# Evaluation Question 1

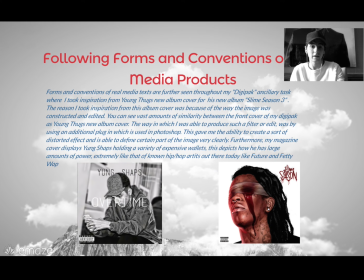You can see that mine and Young Thug's have reasonably similar amounts of similarities, as the way in which I was able to produce such a filter or edit was by using an additional plugin which was used in Photoshop.
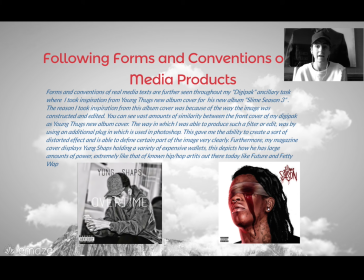This gave me the ability to create a sort of distorted effect, and I was able to define certain parts of the image very clearly.
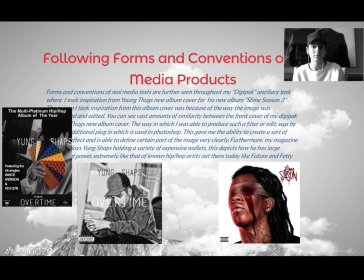Furthermore, my magazine cover displays Young Shaps holding a variety of expensive wallets, which you can now see on the left-hand side of the page. This depicts how he has a large amounts of power and wealth, extremely like that of known hip-hop artists that there are today, such as Future and Fetty Wap.
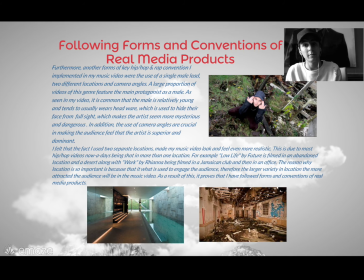Furthermore, other forms of key hip-hop rap conventions I implemented in my music video were the use of a single male lead, two different locations, and camera angles. A large proportion of videos of this genre feature the main protagonist as a male.
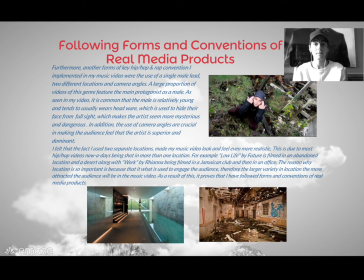As seen in my music video, it is common that the male is relatively young and tends to usually wear headwear. This is used to hide their face from full sight, which makes the artist seem slightly more mysterious and dangerous. In addition, the use of camera angles are crucial in making the audience feel that the artists have superior and dominance over them.
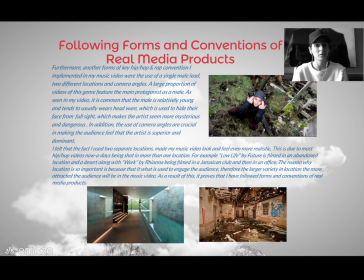I felt that the fact that I used two separate locations made my music video feel and look even more realistic. This was due to most hip-hop videos nowadays being shot in more than one location.
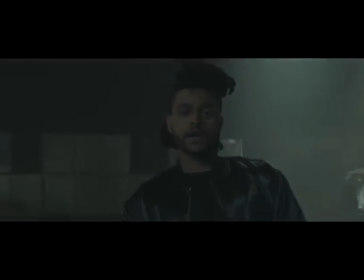For example, Low Life by Future is filmed in an abandoned location,
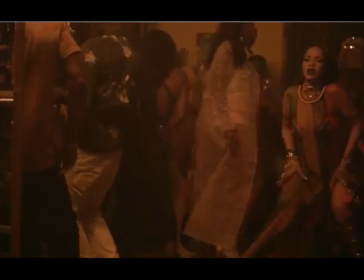and Desert Along With Work by Rihanna being filmed in a Jamaican club, and then in an office.
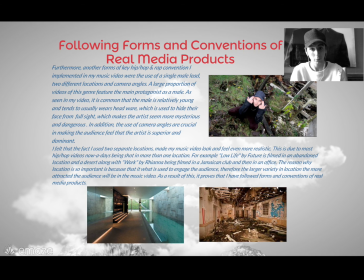The reason why location is so important is because it is what is used to engage the audience. Therefore, a larger variety of locations, the more attracted the audience will be to the music video. As a result of this, it proves that I have followed forms and conventions of real media products.
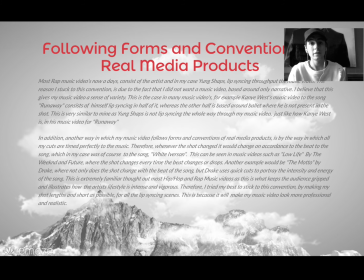Most rap music videos nowadays consist of the artist, and in my case, Young Shaps, lip-syncing throughout the music video. The reason I stuck to this convention is due to the fact that I did not want a music video based around only narrative.
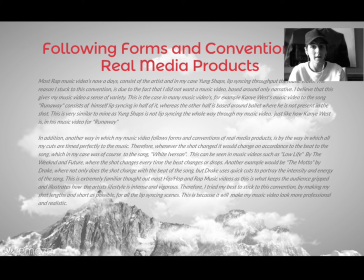I believe that this gives my music video a sense of variety. This is the case in many music videos.
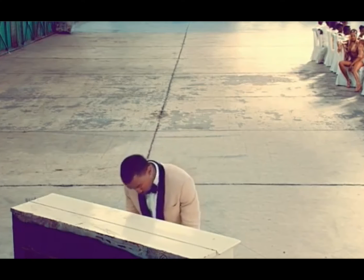For example, Kanye West's music video to the song Runaway consists of himself lip-syncing in half of it,
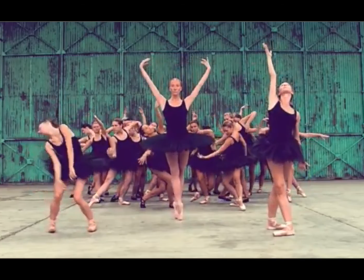whereas the other half is based around ballet, where he is not present in the shot. This is very similar to mine, as Young Shaps is not
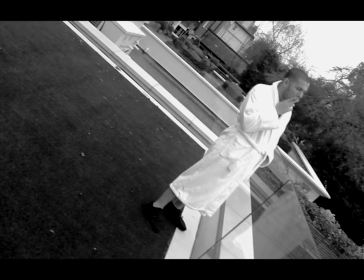lip-syncing the whole way through the music video, just like how Kanye West is in his music video for Runaway.
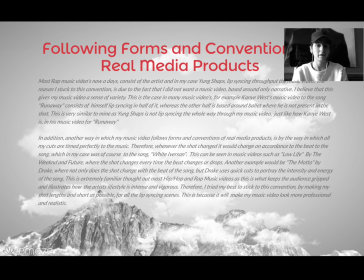In addition, another way in which my music video follows forms and conventions of real media product is by the way all my cuts are timed perfectly to the beat of the music. Therefore, whenever the shots change, it would change on accordance to the beat of the song,
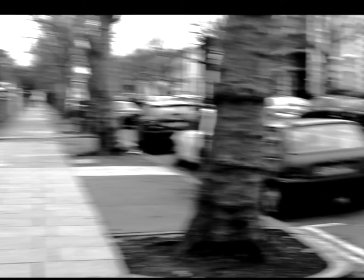which in my case was, of course, to the song White Iverson.
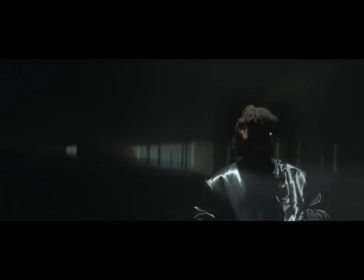This can be seen in music videos such as Low Life by The Weeknd and Future, where the shots change every time the beat changes and drops.
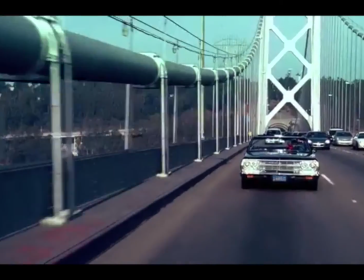Another example would be The Motto by Drake, where not only does the shot change perfectly with the beat of the song,
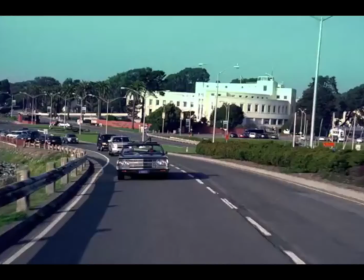but Drake uses really quick cuts to portray the intensity and energy of the song,
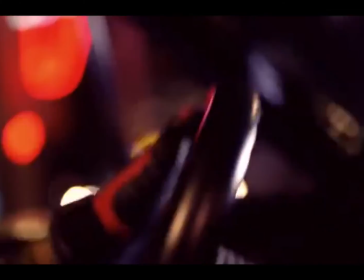which is also, as said previously, a former convention of hip-hop and rap music videos.
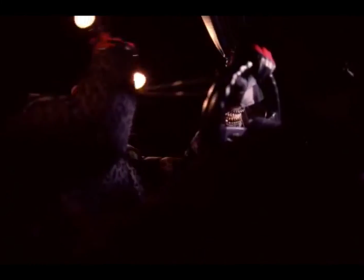This is because quick cuts keep the audience gripped and illustrate how the artist's lifestyle is intense and vigorous.
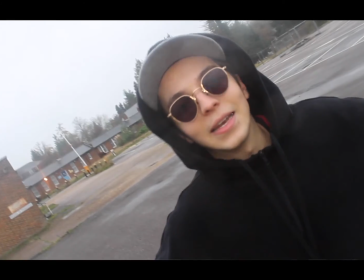Therefore, I tried my best to stick to this convention by making the shot length short as possible for all the lip-syncing scenes,
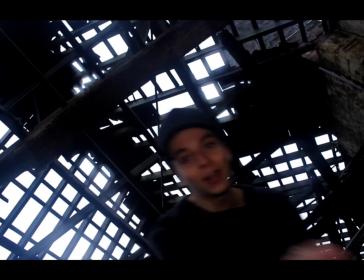as this is what will make my music video look more professional and stand out from the others.
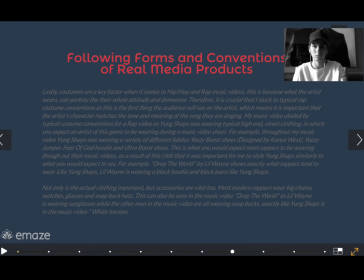Lastly, costumes are a key factor when it comes to hip-hop and rap music videos. This is because this is what the artist wears and can portray the whole attitude and the whole demeanor of the artist.
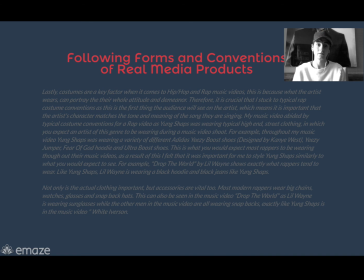Therefore, it's crucial that I stuck to the typical rap costume conventions, and this is the first thing the audience will see on the artist, which means it's important that the artist's character matches the tone and meaning of the song they're singing. My music video abided by typical costume conventions for rap music videos, as Young Shaps, the artist,
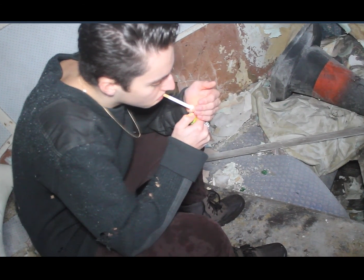was wearing typical high-end street clothing, in which you'd expect an artist of this genre to be wearing during a music video shoot.
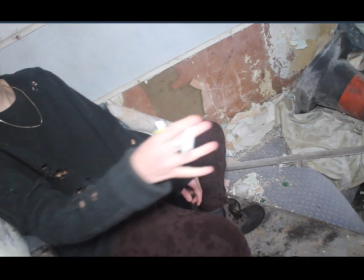For example, throughout my music video, Young Shaps was wearing a variety of different Adidas Yeezy Boost,
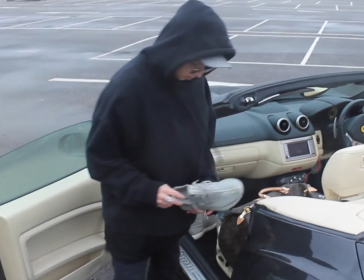which is a type of shoe designed by Kanye West, along with the Yeezy jumper also designed by the rapper Kanye West,
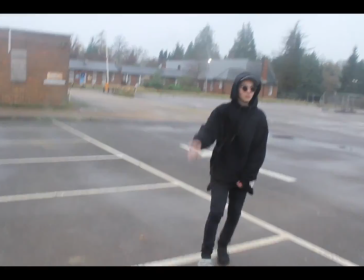a Fear of God hoodie and Ultra Boost shoes.
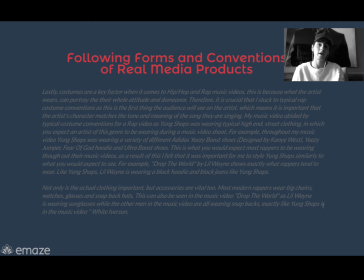These are both very rare items and are hard to get hold of, therefore this portrays the wealth and power of the artist as he's able to get hold of these items. This is also what you'd expect to see on most rappers wearing in their music videos.
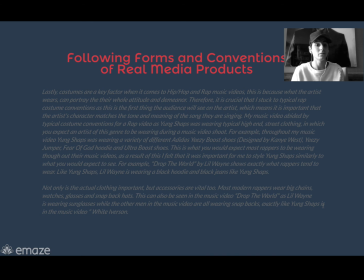As a result of this, I felt that it was important for me to style Young Shaps similarly to what you would expect to see. For example, Drop the World by Lil Wayne shows exactly what rappers tend to wear.
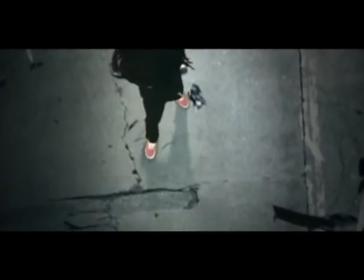Like Young Shaps, Lil Wayne is wearing a black hoodie and black jeans throughout his music video.
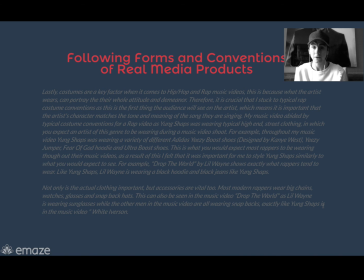Not only is the actual clothing important, but accessories are vital too.
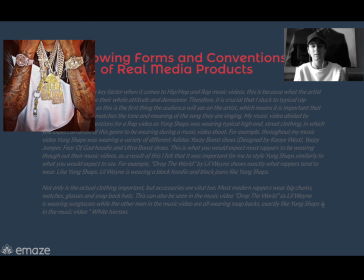Most modern rappers nowadays wear big chains, watches, glasses, and snapbacks, all the bling, etc, etc.
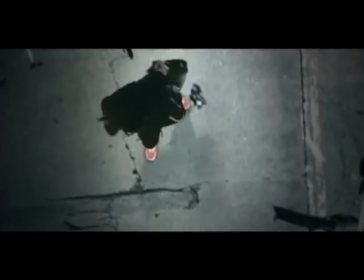This can be seen in the music video Drop the World Again by Lil Wayne, as he's seen wearing sunglasses while the other men
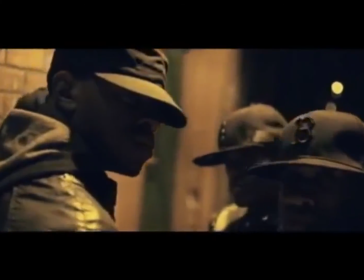associated in the music video also wearing snapbacks, exactly like Young Shaps is wearing in the music video White Iverson,
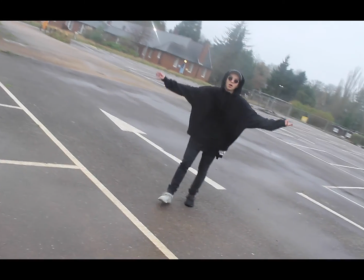as you can see different shots where he's wearing sunglasses and actually this snapback.
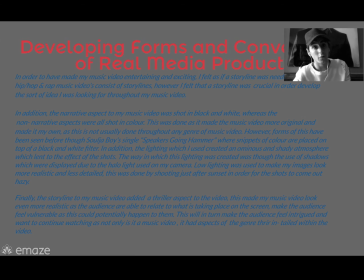However, we now move on to developing forms and conventions of real media products. In order to have made my music video entertaining and exciting, I felt as if a storyline was needed. Not all hip-hop and rap music videos consist of storylines, however I felt that a storyline was crucial in order to develop the sort of idea I was looking for throughout my music video.
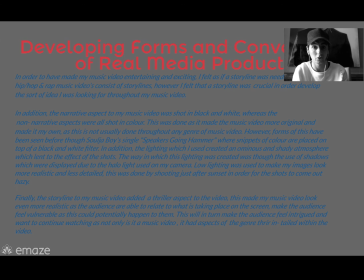In addition, the narrative aspect to my music video was shot in black and white, whereas the non-narrative aspects were all shot in colour.
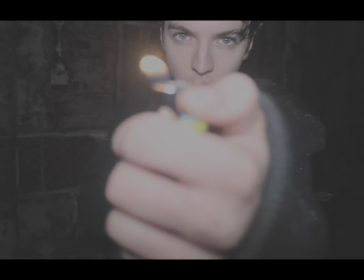This was done on purpose as I
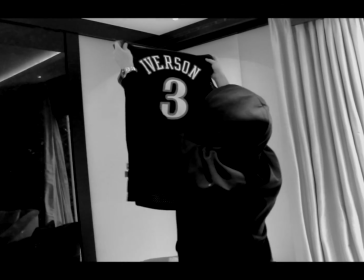feel that it made my music video more original and kind of made it my own, as this is not usually done throughout any type of genre of music.
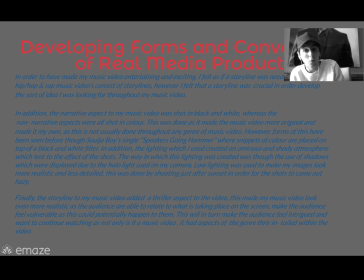However, forms of this have been seen before through Soulja Boy's single Speakers Going Hammer,
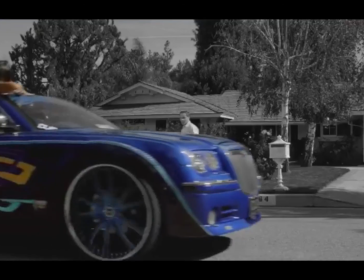where little snippets of colour are placed on the top of black and white filters, as you can see here.
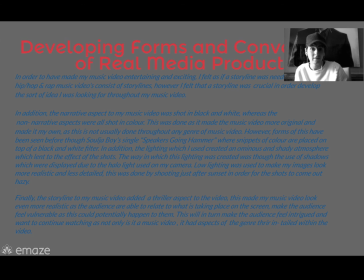In addition, the lighting in which I used created an ominous and shady atmosphere, which lent to the effect of the shots. The way in which the lighting was created was through the use of shadows, which were displayed due to the halo light used on my camera.
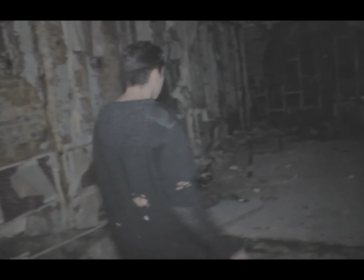Low lighting was used to make my images look more realistic and less detailed.
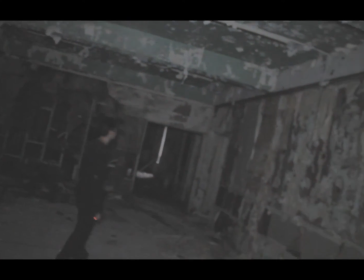This was done by shooting just after sunset in order to make my shots come out slightly hazy.
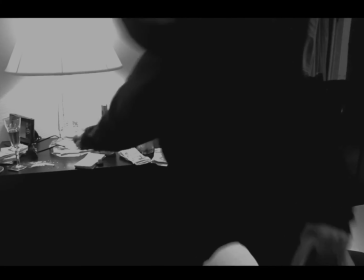Finally, the storyline to my music video added a thriller aspect to my video, which also makes my video slightly unique.
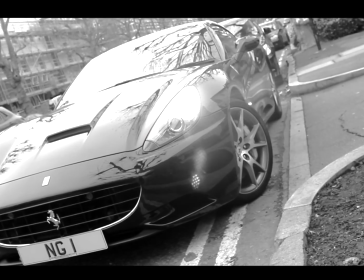This also made my video look more realistic, as the audience was able to relate to what was taking place on screen,
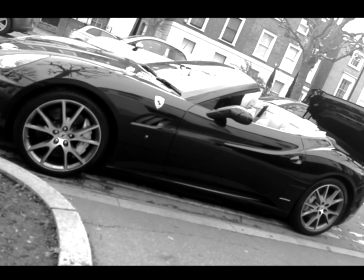making the audience feel more vulnerable, as this could potentially happen to them.
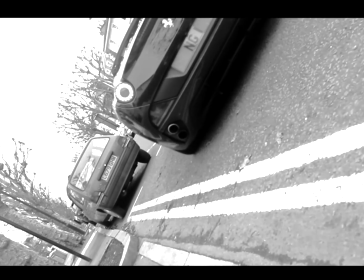This will in turn make the audience feel intrigued and want to continue watching, as not only is it a music video, but it has aspect of the genre thriller entailed within the video.
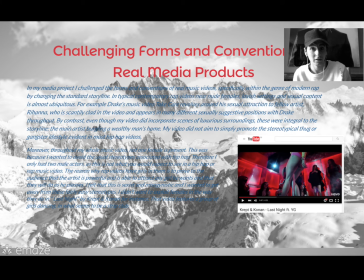Challenging forms and conventions in real media products now. In my media product, I challenge forms and conventions of real music videos, specifically within the modern rap, by changing the standard storyline. In typical contemporary rap videos, near nude females, lavish setting and sexual content is almost ubiquitous.